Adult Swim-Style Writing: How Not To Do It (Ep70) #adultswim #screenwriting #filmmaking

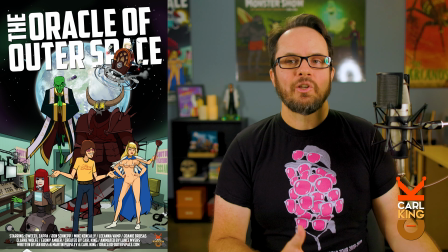(16:17)
The characters really don't belong together. Putting it not so nicely, it's more like a messy garage or attic. It's a bunch of unrelated things jammed together. so mentally it is confusing.
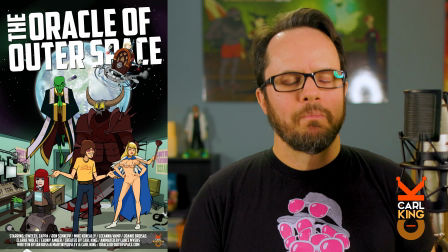(16:32)
When I took the huge poster to conventions and set up a booth people didn't even register anything except oh look a lady with three boobs and then they just kept walking and other than that it was very hard to pull people in.
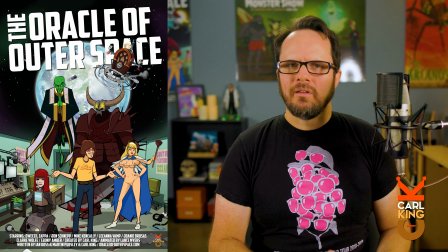(16:49)
I asked several young people there if they even knew what AM radio was, and most did not. That's right, I made a show about a subject no one has even heard of, so how's that for an uphill battle?
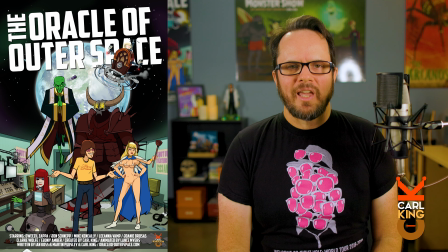(17:06)
It's also very meta, as the theme of the show is obscurity.
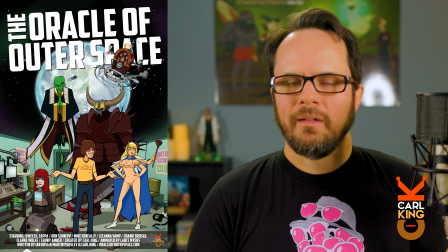(17:11)
But I want to be clear, this poster design is exactly what I asked Lance to execute. I was specific about the character design and he did a wonderful job of bringing them to life. So let's finally watch some scenes. The episode begins with a teaser and here it is.
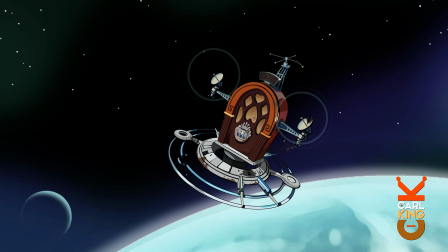(17:31) Previously on the Oracle of Outer Space.
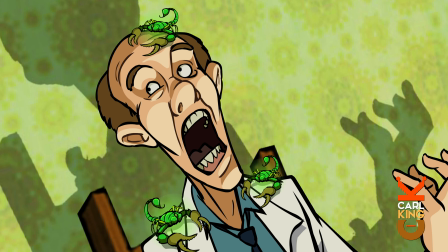(17:38) This space scorpion's all over me! Shoot something!
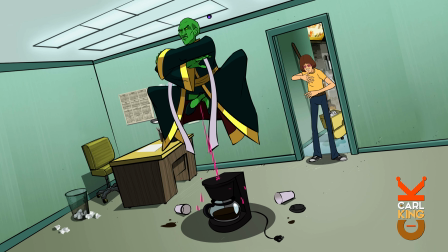This teaser montage is a reference to Battlestar Galactica, because each episode of that show began with one of the characters saying, previously on Battlestar Galactica, and I'm sure other shows use that line, but that's where I got it. The irony here is that this is the pilot episode, so there was no previously. Anyway, in this teaser, we have seven recap shots. Number one, a space station, the actual Oracle of Outer Space,
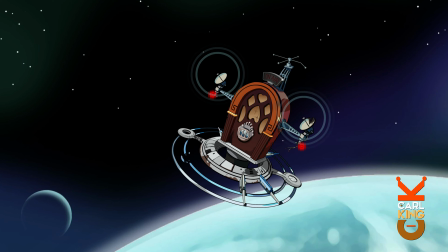(18:22)
which looks like an antique 1930s radio with satellite dishes attached to it. But there's no explanation. We have no clue what it is.
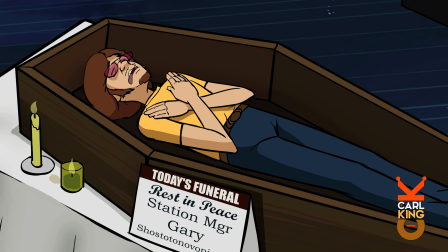(18:34)
Maybe some sort of satellite. Number two, a shot of Gary, the station manager, dead in a casket.
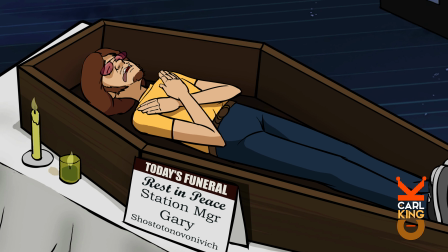(18:41)
But we haven't met him yet, so we don't really care that he's dead. Also, the main character being dead would end the series. I guess that's the joke here, but it goes by so fast, it really doesn't matter.
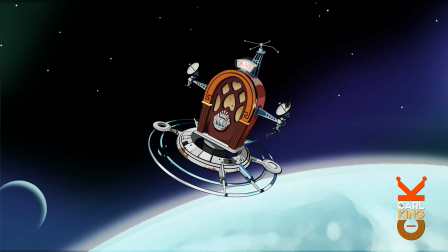(18:56)
Number three, that satellite thing explodes. That would have ended the entire series since there's no more Oracle of Outer Space. But if we don't even know what it is, why do we care that it exploded?
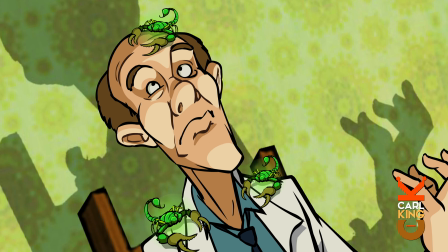(19:12)
Number four, a scientist voiced by Travis Orban has space scorpions all over him and says so. An evil knight sort of character plays checkers. Now, we don't know who these guys are. And this might also be a problem. that scientist appears nowhere else in the episode or the story. He was invented only for this non-sequitur shot.
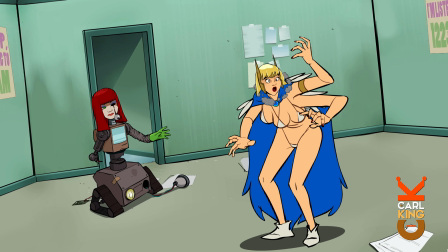(19:38)
Number five, a little robot lady shoots a laser out of her eye at the three boobs lady,
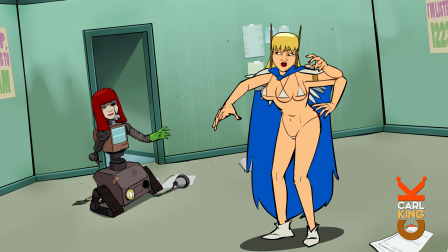(19:44)
vaporizing her head, but the head instantly grows back. But it's the same problem. We don't know who these characters are and why does this matter?
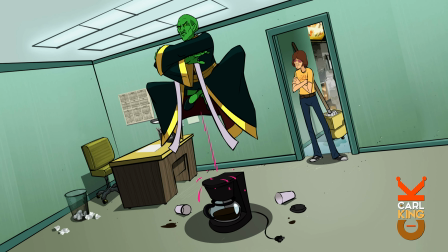(19:54)
Number six, a green alien wizard-looking guy floats above a coffee pot, maybe meditating or something.
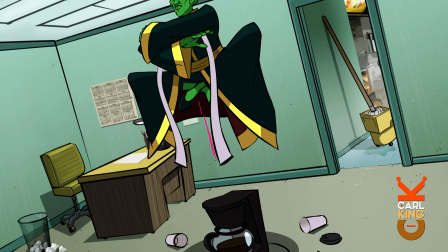(20:02)
He urinates pink urine into the coffee pot. And another guy walks in, sees him, and looks frustrated or embarrassed.
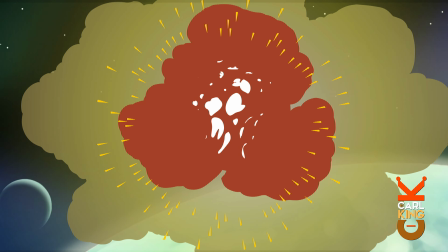(20:12)
Number seven, that satellite thing explodes again, but it already exploded. I guess, does it explode a lot? Seems like it does.